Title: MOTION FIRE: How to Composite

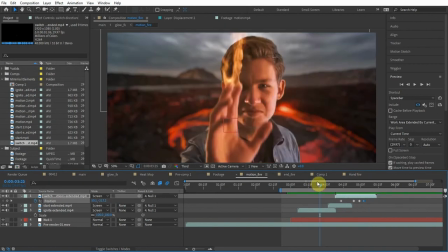256s
So now I'm going to talk about rotating your elements to blend with the other elements in the scene, right?
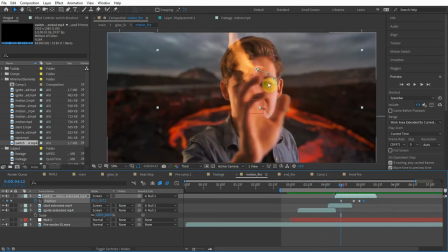262s
For example, this shot, you can see that there's an element that's kind of going to the side, and there's also one that's a little bit more vertical. And what I'm going to do is actually rotate these elements to blend with each other. And trust me, this technique really helps.
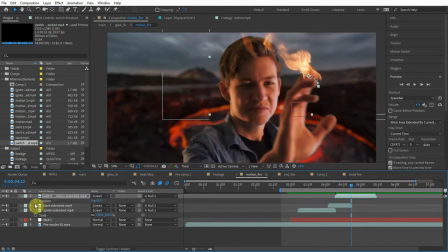274s
So I'm going to go to this point where the element is rotated how I like. Let's add a keyframe, and then go to this point.
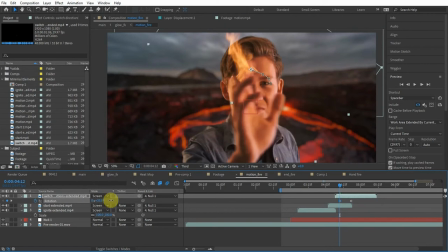279s
I'm just going to rotate the element until it aligns with the other one. Now, also I can rotate this element.
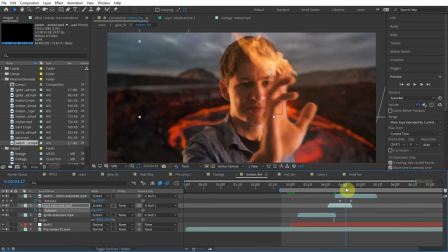285s
So maybe it's good at this point. Now I just want to, kind of rotate it like this.
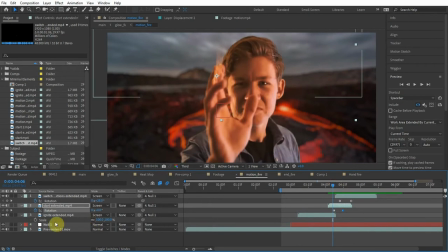291s
And we can also keyframe the position of it a little bit as well. Alright, so pretty simple.
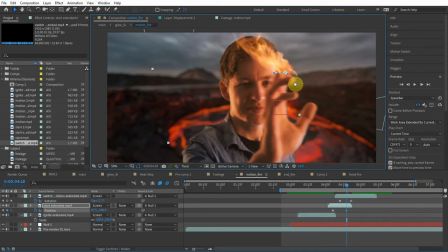298s
What we're basically doing is just keyframing the position, rotation, and you can even do the scale to just blend with the other elements so that they don't look too different.
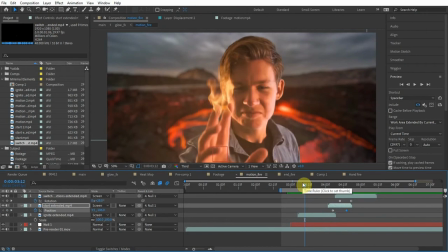306s
You can't tell they're separate elements. Alright, another thing you want to look out for to make sure that your composite is realistic is
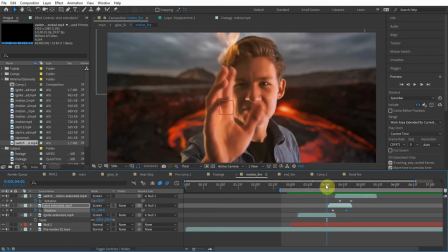313s
making sure that the bases of your flames are in the same position, right?
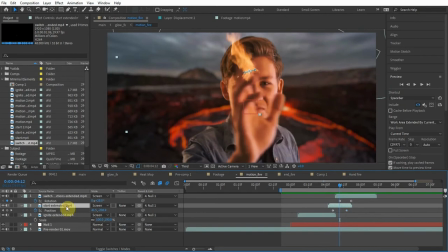317s
Alright, and if you already have position keyframes, you can go to the anchor point and move it without messing up your animation.
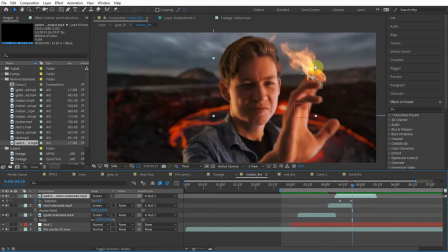323s
Alright, and so now if you can see that your element's going off of your burning object a little bit, for instance, in this case the hands, what you can do is just grab the mask tool and just mask it out.
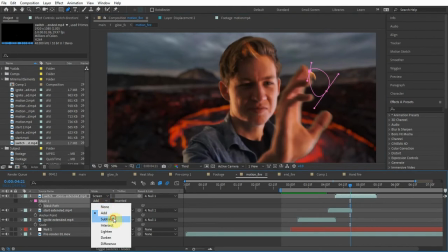333s
Very simple. Hit M, go to the mask and turn it to subtract. Boom, and I like to add a little feather just to make sure it's not sharp.
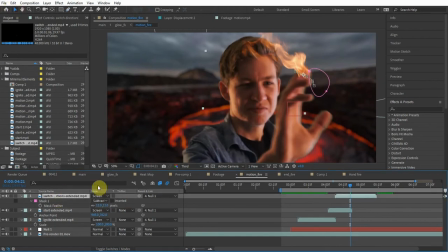340s
You don't see any sharp edges. And boom, that'll help it blend in a lot better. And you also probably want to animate your mask so that it doesn't cover the flame when it's in different positions. So we want to hit M for mask, and we want to add a keyframe. Go forward in time to make sure.
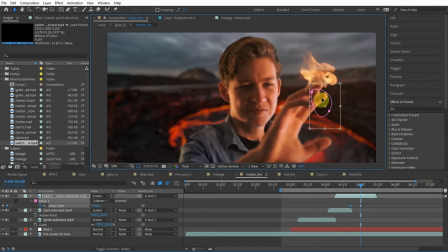354s
See here, it's masking out too much of the flame, so we just want to change it. Alright, and now we can fill in these gaps that we have, like right here.
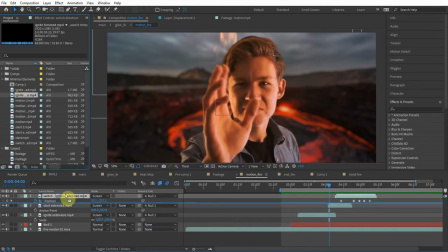360s
We just want to grab another ignite element. I think I'm going to grab the ignite trimmed, screen blending mode, apparent to the tracking data. Also adjust the anchor point. Boom, 3 automatic adjustments. Then I can position it correctly in time, like that. And if the element lasts a little bit too long or anything like that,
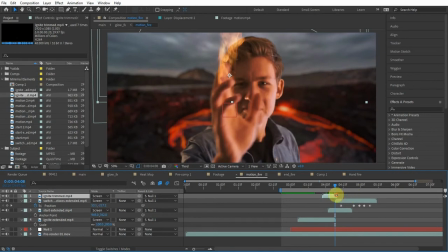377s
you can obviously hold alternate and stretch or speed up the clip so that it fits the duration of the motion a little bit better.
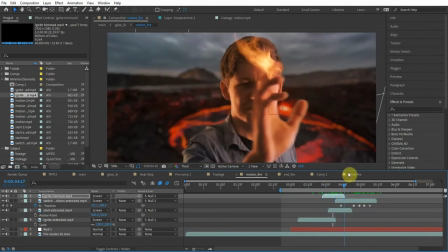385s
Alright, and we just want to go through and match the motion of this moving object.
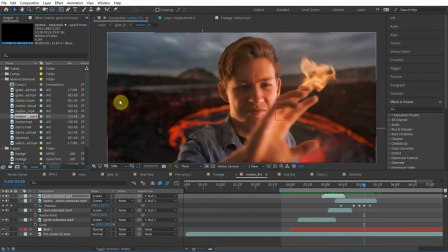390s
If it switches directions, use the switch direction. If it starts moving, use the start moving element. If it stops moving, we have an element for that.
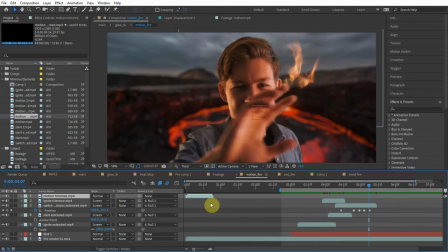396s
Pretty much every motion. By the time you guys are downloading this Motion Fire pack, hopefully we have a lot better elements.
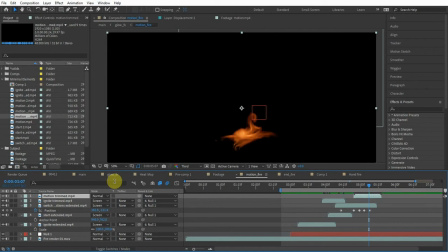402s
We're going to do it with a better quality camera, better frame rate, and also have more versions of each fire motion, so you can add a little bit more variation.
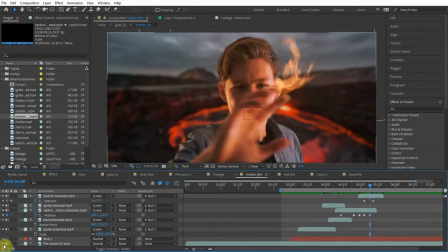411s
So we're going to apply screen blending mode. Also, you have the option of not using the screen blending mode.
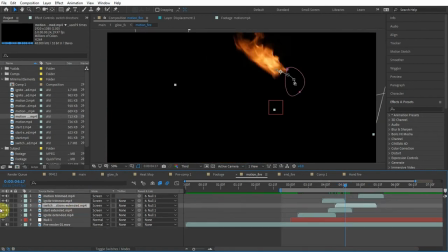416s
You can use the lighten blending mode. You can see in this example that the two elements are kind of adding together to create an even brighter flame. The lighten blending mode just takes the brighter of the two elements and doesn't add the colors together. So let's do lighten. You can see that it just chooses the brighter of the two flames.
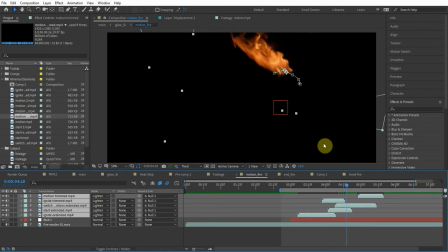434s
And that does really kind of help blend them together to where it doesn't create like a double translucent effect that makes the flame brighter. But then you have to pre-compose these layers because the lighten blending mode doesn't work with the background, right?
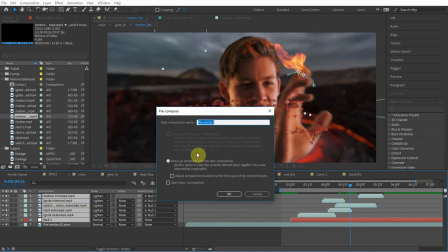448s
It looks weird like that. So you have to pre-compose it. And we want to pre-compose anyway because we're going to add some glow and all that stuff. The only thing about pre-composing is it's hard to adjust the elements unless you just copy the footage into that composition and make it a guide layer. So I'm going to show you guys how to do that real quick.
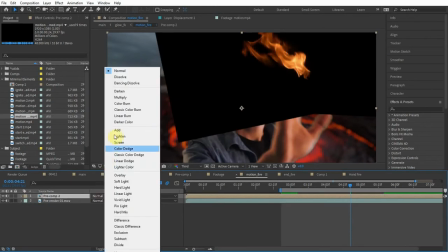463s
So we pre-compose this. Here's our flame. Now we want to do the screen blending mode with the whole composition.
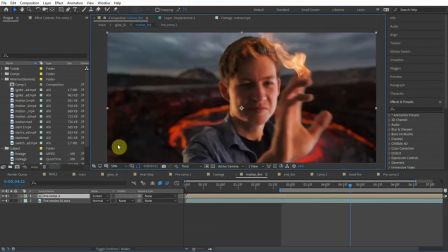467s
But inside the composition, each flame element has a lighten blending mode, right? And now if you want to adjust these elements, it's difficult because like we can't tell where the footage is.
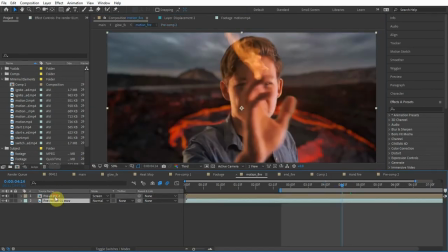476s
So basically we would just want to copy the footage, hit Control C, and paste it inside the composition where the fire elements are.
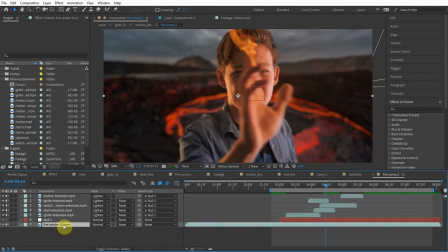482s
So hit Control V, and then we want to turn this to a guide layer so that it doesn't actually render. It's just here for reference. So right click, turn it to a guide layer. So this guide layer here is just here for reference, and it's not going to render in the final composition.